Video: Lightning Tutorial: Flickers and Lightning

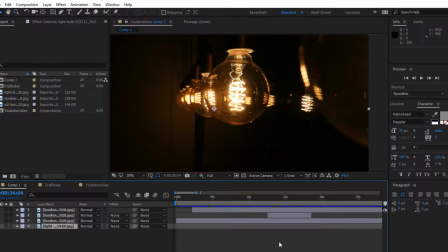[0:00]
Hello everyone, boys and girls, ladies and gentlemen, and everyone in between. Ichiwings here. Today we're going to be doing a tutorial on lighting.
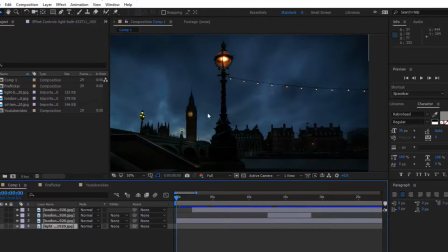[0:12]
I'm going to start off with this photo here. More specifically, it's going to be about like light flickers and lightning kind of effects. So what I'm going to start off with is kind of the most basic one that I use.
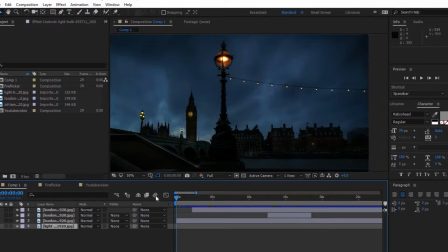[0:30]
It's real subtle, I should say. It's real subtle. It's just with the brightness. So I will show you in this layer here. As you can see, I've keyed in the brightness right here.
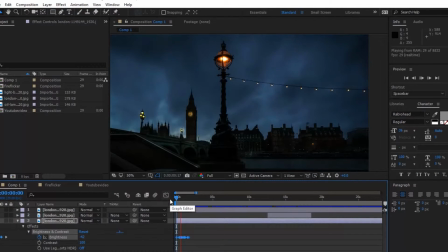[0:43]
I'll show you what that looks like. Oh, there we go. And like I said, it's real subtle. I'll show you again. And all I did for that was, first off, I made the picture look how I wanted it.
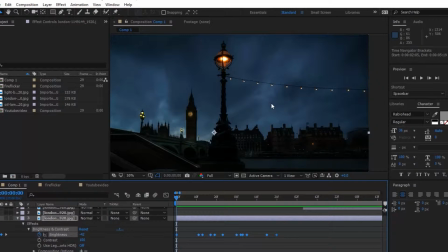[1:02]
I like to play with the contrast, the brightness, mostly to get this look. And then I went in and under the brightness and the effects, brightness and contrast, I started off with a low brightness,
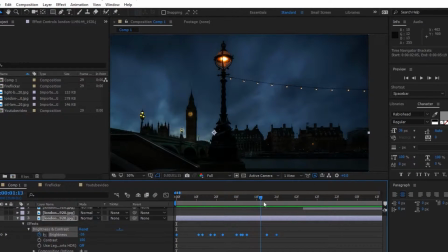[1:20]
and then I pop it up to a higher brightness, and then back and forth to get the flickering. And you'll want a variant in your keys to give a more natural look. But it's basically, as you see, start at 40,
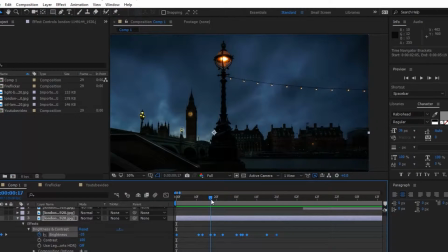[1:35]
42, goes up to 25, down to 45, up to 35, down to 45, and you just do the up and down type thing. Now what I like to use more than this is this one here, and I'll show it to you. Come on.
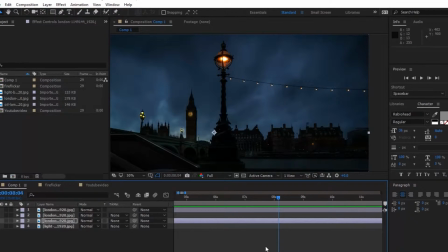[1:58]
As you can see, it affects the foreground more, so it's a lot more visually striking effect than just the brightness. And how I created this look is with two layers.
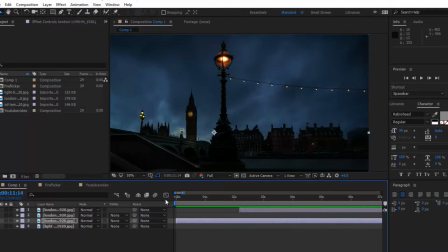[2:12]
The bottom one being the darker one, like we started with just the first example, and the top one, let me find where it is.
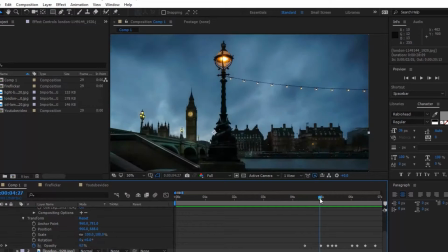[2:23]
Here it is. I brightened it up, made it look more like daytime, or very close to. Then the second layer looks very like dark and like nighttime.
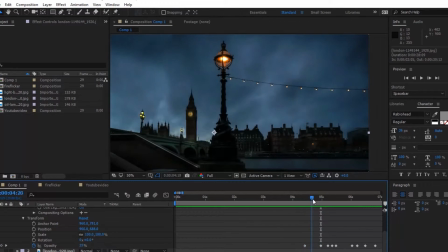[2:40]
But you do something similar, but instead of playing with the brightness,
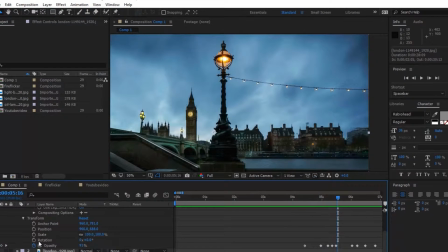[2:44]
as you can see down here, it's the opacity that's changing.
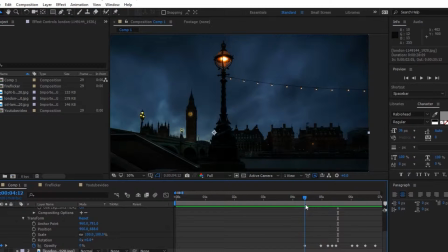[2:49]
And you do the opacity on the top layer. But it's the same kind of effect.
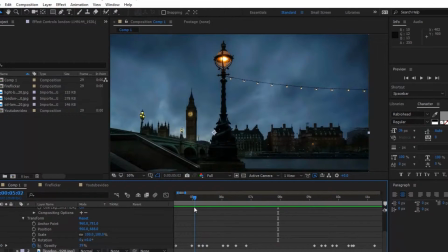[2:59]
This first one was the same as the basic like up and down we were doing, as you see.
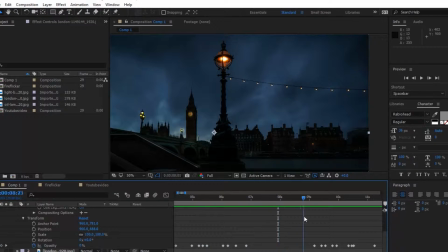[3:06]
The second one I did
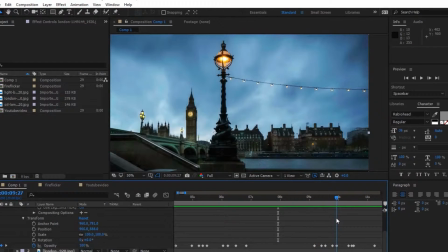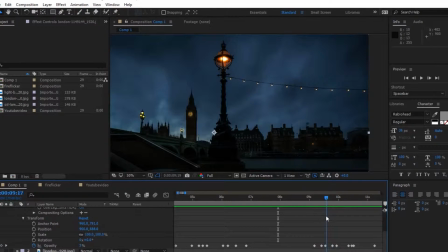[3:14]
has some pauses in the middle, like right here, where there's a wait in between flashes. And that gives you more of a lightning strike look. Just on the dark keys though, not on the light ones.
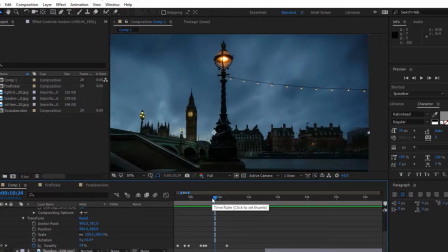[3:27]
Otherwise you get like an awkward lasting flash, which sometimes does happen on occasion when you get a close lightning bolt. So if that's something you want to do, you can do that technique, but just with the lights. But I'll show you everything again.
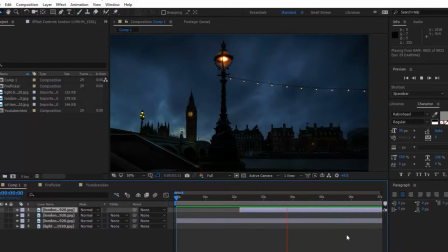[3:46]
Here with just the brightness, oops, sorry, with just the brightness, and then here with the back and forth, and then here with some of the pauses. That one there looks most natural as far as lightning goes.
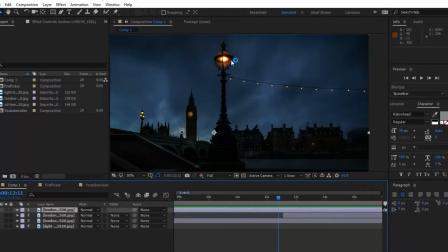[4:02]
Now the next part I'm going to show you is just with this light here flashing.